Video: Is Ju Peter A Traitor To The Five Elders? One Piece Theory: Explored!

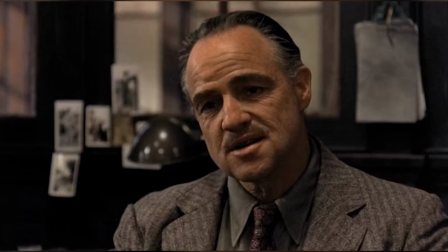8:19 What this type of lighting does is it projects the light on the head of the character, preventing the front of the face from being properly illuminated, which is aggravated by the absence of other forms of lighting.
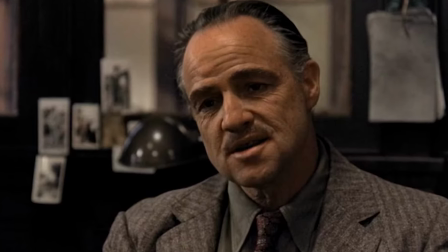8:28 As the light hits the top of the head, it fails to reach the eyes that are located within the eye sockets,
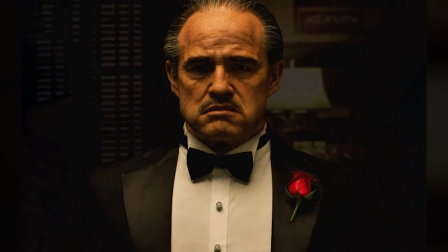8:33 with the brow bone and the skull structure around the eye area blocking light and keeping the eyes quite literally and metaphorically in the darkness.
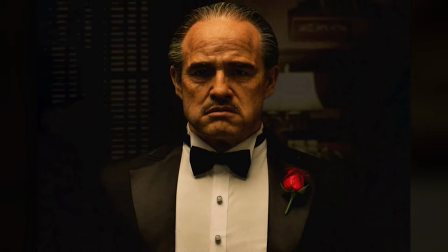8:40 After his son, Michael Corleone, played by Al Pacino, takes over, the exact same lighting trick is used with him.
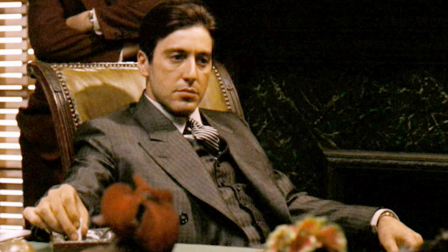8:46 In both cases, the eyes, or the windows to the soul, are hidden. A trick like this adds a lot of mystery and intrigue to a character.
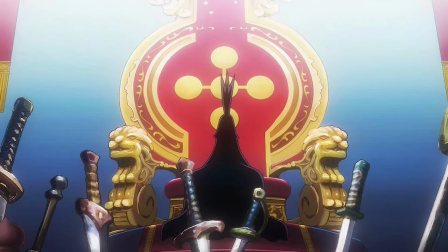8:53 Soundtrack usage and the vocal tone of an actor contribute to these factors as well.
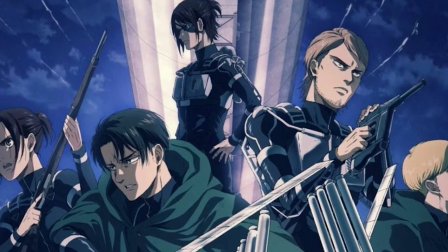8:57 For example, Attack on Titan seems to take place in a very backward world, whereas the soundtrack has very prominent electronic and rather modern elements.
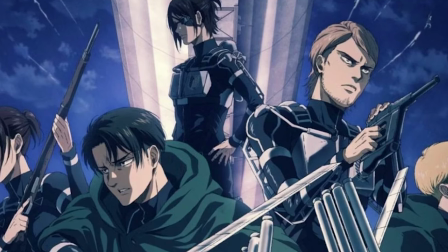9:05 Eventually, we learn about the technologically developed world across the walls.
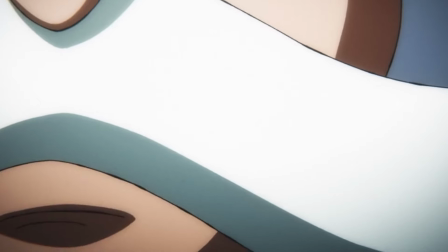9:10 With this in mind, we come back to the scene where Gear 5 is revealed as we break down the direction of the scene.
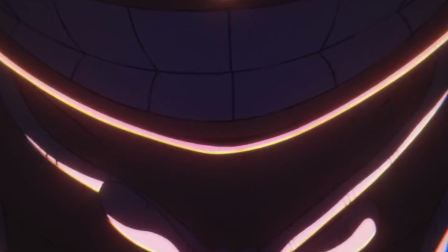9:15 As Luffy's heart begins to beat again with his fruit being awakened,
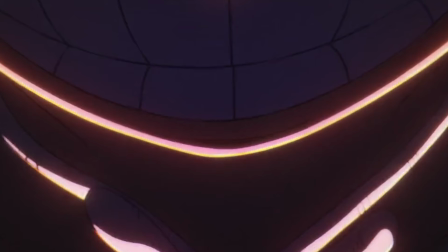9:19 he gradually takes up the white form that Joy Boy had become known for while his rubber powers get hiked up to the max.
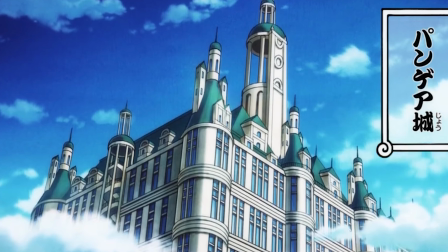9:24 The scene cuts to Pangaea Castle where the Gorosei discuss having sacrificed the CP0 masked agent Guernica.
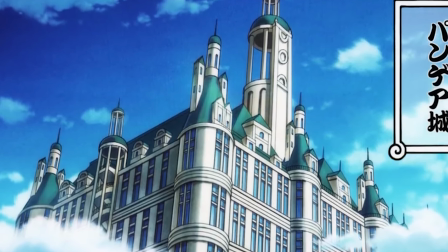9:30 Quickly, we get the gist of the fact that they're trying to avoid something,
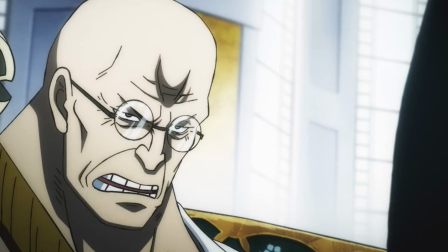9:34 with this something being the return of Joy Boy or rather the awakening of Luffy's fruit, which has always been known as the Paramecia-type gum gum fruit.
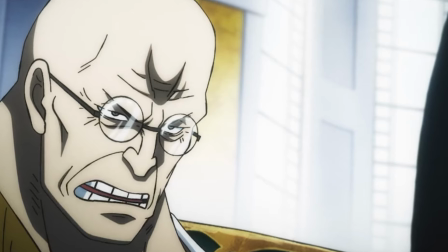9:41 Nuzduro mentions how the world government has been trying to get their hands on the gum gum fruit for the past 800 years and failed at it.
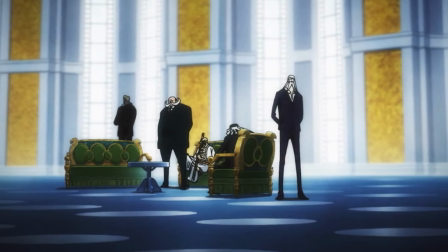9:48 Right after, Mars mentions how it would not be impossible for the fruit to be the one who's avoiding them.
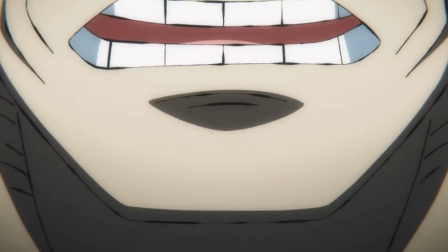9:52 Throughout it all, we can see the faces of 4 out of 5 Gorose, both in the anime as well as the manga.
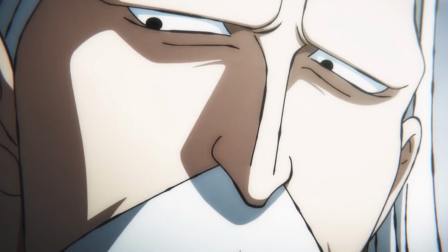9:58 The only face we never see throughout that scene is that of Ju-Peters, who is looking at the light coming in through the window, with his back turned towards his fellow elders.
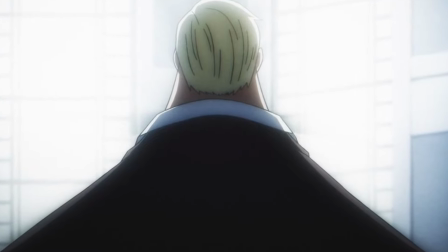10:05 This could be symbolic for the arrival of Dawn once again,
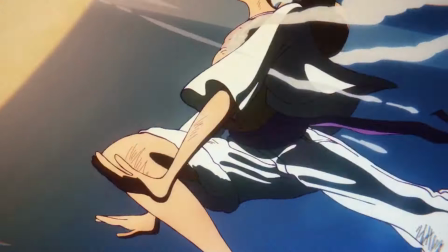10:08 with the fruit having awakened, since we know that it's essentially a god fruit that represents the warrior of liberation sun god Nika.
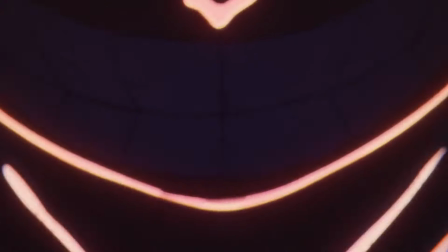10:15 Jupiter joins the conversation and mentions how zone-type fruits have a will of their own.
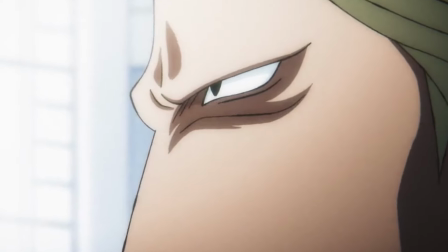10:20 Right as he takes the true name of the fruit, the mythical zone-type human-human fruit model Nika, the drums of liberation begin to play.
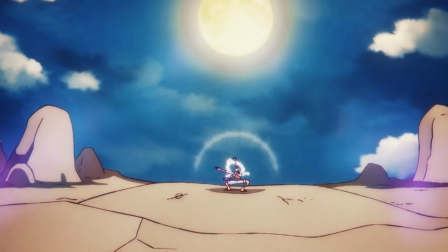10:26 Jupiter goes on to talk about Nika as he mentions how it's said his body had all the properties of rubber, how he fought as he fancied and made people smile.
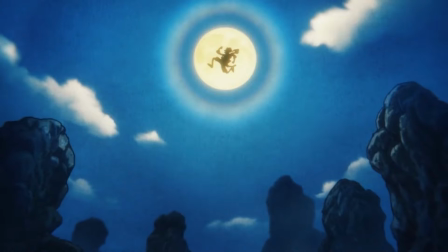10:34 And finally, he hits the nail on the head when he reveals that this person is known as the warrior of liberation, sun god Nika.
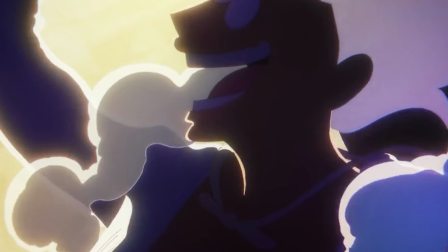10:41 Do you notice how he seems to be hyping up the situation while the others mention the cons from their point of view, such as not having gotten their hands on the fruit, the fruit avoiding them,
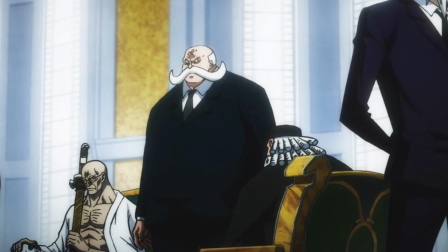10:49 and having to eliminate a risk factor? Contrary to that, we get Jupiter mentioning how Nika would bring a smile to everyone's faces,
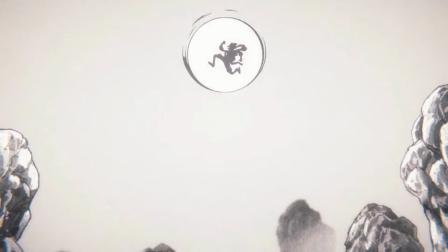10:55 liberate them, and fight however he wanted to with an upbeat soundtrack and the iconic shots of Luffy's silhouette in front of the moon in the Nika pose.
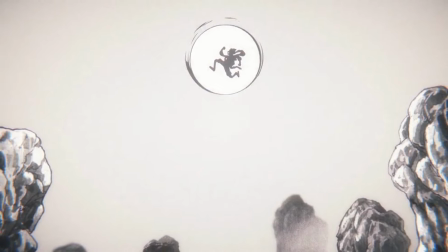11:03 And the fluctuating tone of his voice sounds far more positive than the others. It almost sounds as if Jupiter has been waiting for this day all along, much like Zunesha.
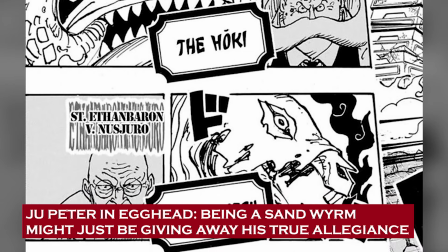11:12 Jupiter in Egghead! Being a sandworm might just be giving away his true allegiance.
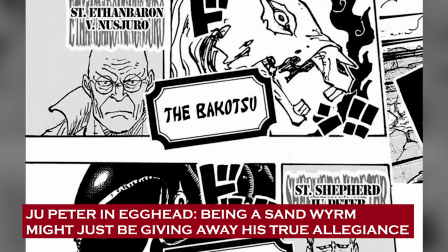11:18 So finally, we come to Egghead where we see Jupiter in action for the very first time.
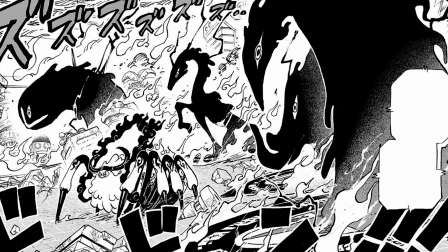11:23 Once again, we have several design, lore, and even plot elements that contribute to the theory of Jupiter being the traitor.
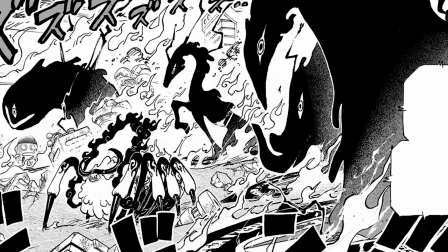11:29 Jupiter arrived in Egghead via his summoning circle alongside Mars, Nusjuro,
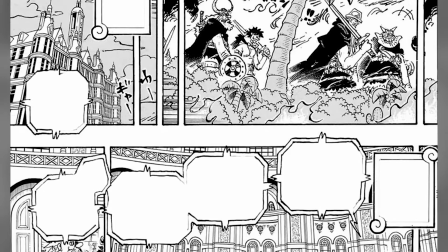11:34 and Warkuri to aid Saturn in battle and help prevent Vegapunk's broadcast from going live.
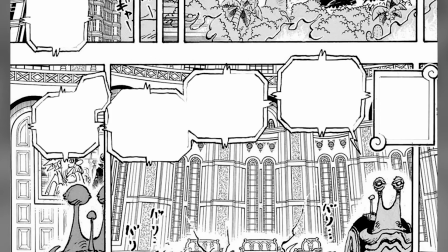11:39 They also have to ensure that all the Vegapunks, barring York, are killed and prevent the Straw Hats from escaping.
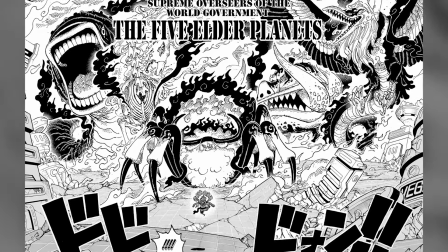11:44 When the elders arrive, we see them transformed into what seems to be mythical zone forms. However, they don't seem to operate like devil fruits, so it could be a whole new thing altogether.
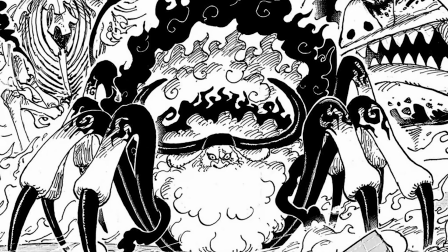11:53 But either way, 4 out of 5 of them are based on yokai. Saturn is the arachnid ox demon known as the Giyuki, which is a poisonous demon from Japanese folklore.
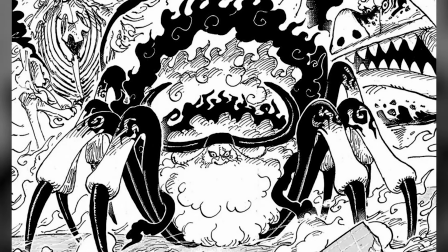12:02 Mars is the Itsumare, a yokai with wings, the body of a serpent and a human face, which is revered for being a dreadful haunting spirit.
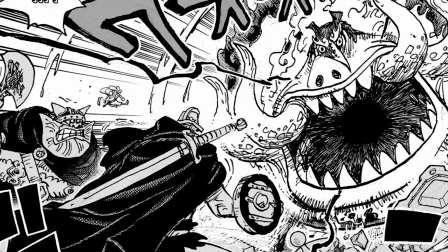12:09 Warkiri is the four-tusked boar known as Hoki, who is infamous for vandalizing towns as a demonic creature.
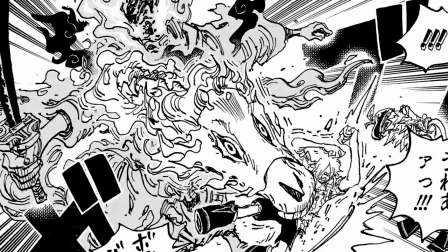12:15 And Nusuduro is the Bakotsu, which is a ghastly and vengeful horse yokai from Japanese folklore, known for its skeletal appearance coated with green flames straight out of the underworld.
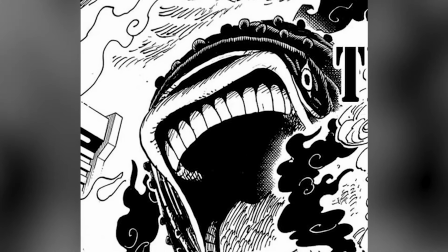12:24 Meanwhile, Jupiter is no yokai at all.